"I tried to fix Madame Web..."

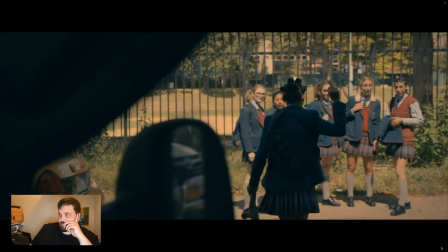739s Shouldn't you be in school? Who flips off an ambulance?
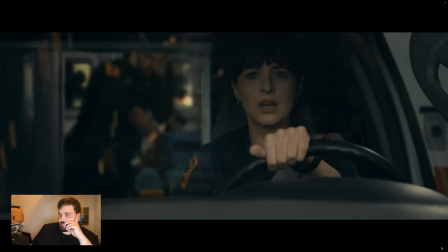746s Jesus. Kids.
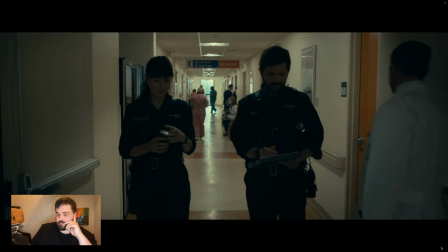752s I'm gonna get roped in. No, you're not. You're gonna be in the back.
Overall, I do feel like this is a much stronger version of this particular scene.
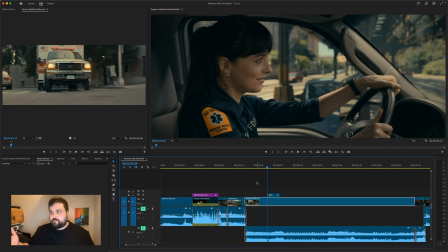759s
I really liked this moment here where she smiles, and to me that felt like the most natural place to put the title card.
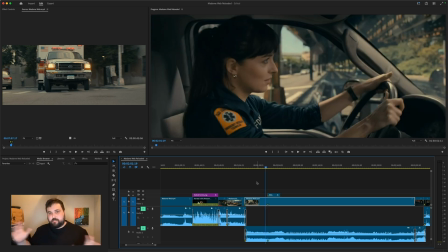765s
Because, you know, if you're gonna cut away to do a title card in the middle of an action scene, you want it to have some sort of statement. The way that the initial scene cut it, it felt like they were just trying to hide an awkward edit. But here, it's like, okay, she's smiling.
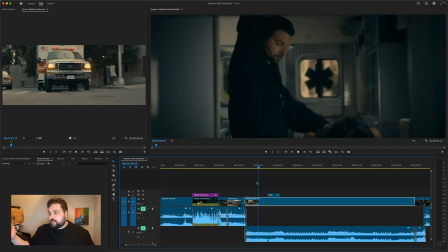777s
We just saw, you know, Adam Scott hanging on for dear life. She's taking a sharp corner.
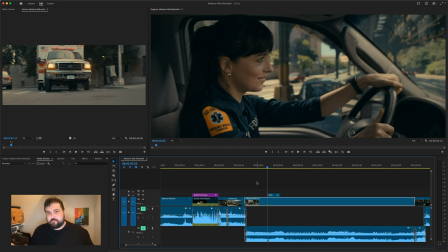782s
She's smiling. She's having fun. This is a person that, like, I could actually get on board with. And then, boom, cut to 2003, New York City.
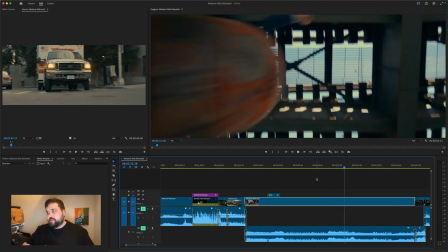790s
In addition to the pacing improvements we get by not having those other two instances where the ambulance stops, now when it does, it's to make a statement.
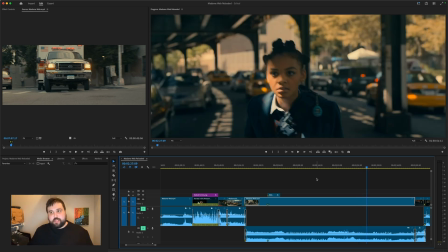798s
This person is important, and turns out she is going to be a main character. So if you're gonna stop the ambulance, stop it for a reason.
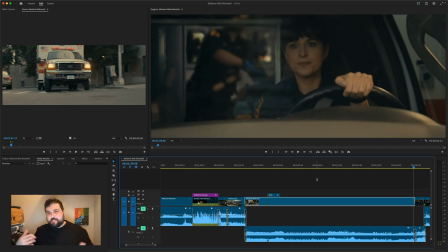805s
And then yeah, I really like Dakota Johnson's delivery of kids here. She's, you know, a lady in her 30s, but she sounds like a woman in her 60s. Like, she just seems like this little old lady, which honestly I feel like that's what a lot of millennials are becoming. We just feel a lot older than we actually are. I don't love how we get out of this scene. I feel like I could maybe finesse it a little bit better if I had more of the footage to work with.
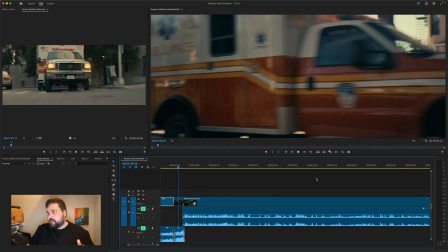825s
And so now we have this final little drive-by, and then she honks the horn, and then she pulls out the can of soda.
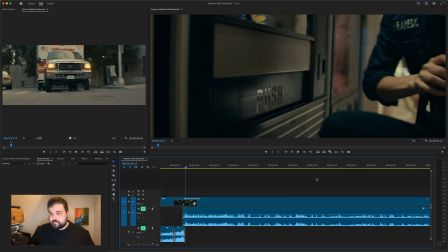832s
This edit in particular was one that drove me crazy whenever I saw it in the theatrical cut. This is what it looks like in the original version.
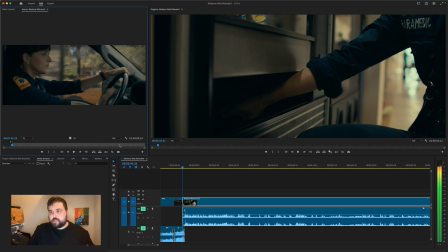841s
The thing that I don't like about this is that we have her hand going down and making contact, and then we repeat the same action there. To me, first of all, I wish that I had like a frame or two more on her hand on this steering wheel.
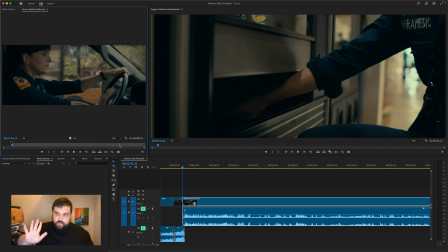856s
I feel like if we could have gotten at least some sort of implied movement, because I mean, so yeah, we've only got 2 frames where her hand is physically on the steering wheel, and I feel like that's just not enough time to really feel like she's pressing into it. So this is one of those instances where I wish I had just a couple more frames to work with, but all the same, to me,
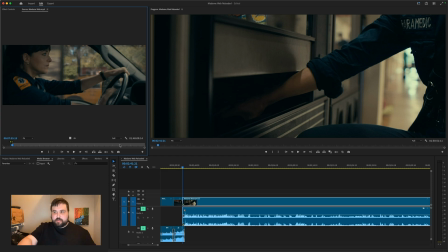873s
it's you finish one movement on the cut, and then on the other side of the cut, you complete that action. Watch this again with that in mind. It's awkward.
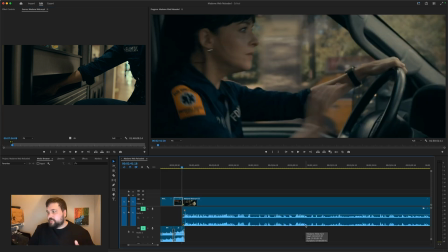884s
It doesn't feel right. That's why in my version, I have it so that she presses into it and then boom, her hand comes out.
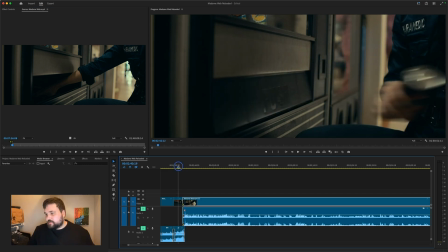890s
So let's just watch that whole thing. It's still not perfect, but I do like it a little bit better than what was there before. The rhythm of it is just off, and it doesn't work for my brain. Maybe it does for yours, but I feel like the fact that a lot of people didn't connect with this movie is that so much of it is at this really strange rhythm,
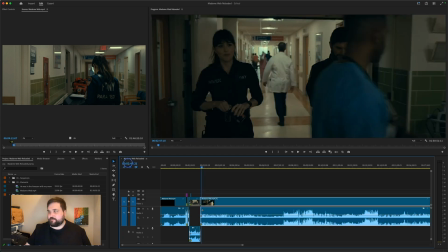911s
on top of like all the other problems it has. Speaking of which, we come to it at last, the final nail in the coffin for Cassandra Web being a protagonist we can identify with. If you're a screenwriting, filmmaking nerd like I am, you're likely familiar with the phrase "save the cat." It's the title of a book by Blake Snyder, but it's also a generic name for a standard screenwriting trope. The basic concept is that as early on in your movie as possible, ideally within the first scene or two, you give your protagonist a moment that garners the audience's sympathy and gets them on their side, like saving a cat. The inverse of this is kick the dog, which involves a character doing something that will make the audience dislike them, like kicking a dog. This is obviously something you should reserve for your villain or antagonist most of the time. The scene we're about to look at features neither of those things and instead creates a whole new trope of its own. I define it as a moment in which our protagonist does something so profoundly confusing and inconsistent with average human behavior that it makes them seem almost alien to the audience.
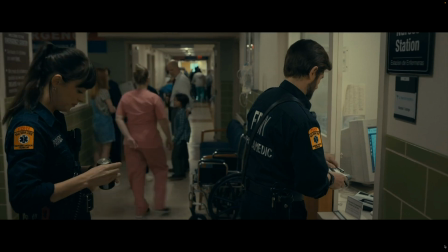967s
I call it Spurn the Child.
I'm glad I caught you before you headed back out. She's gonna be okay.
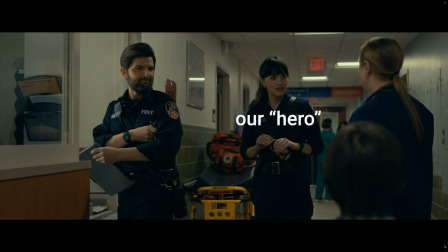974s Who? Your, patient. Her little boy wanted to say thank you.
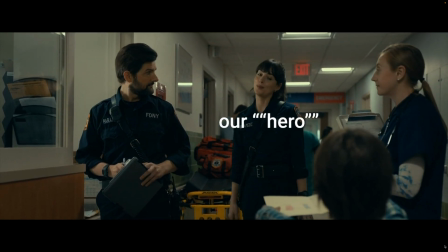983s You know what? Mr. Ben Parker here did all the work, so... Just take it.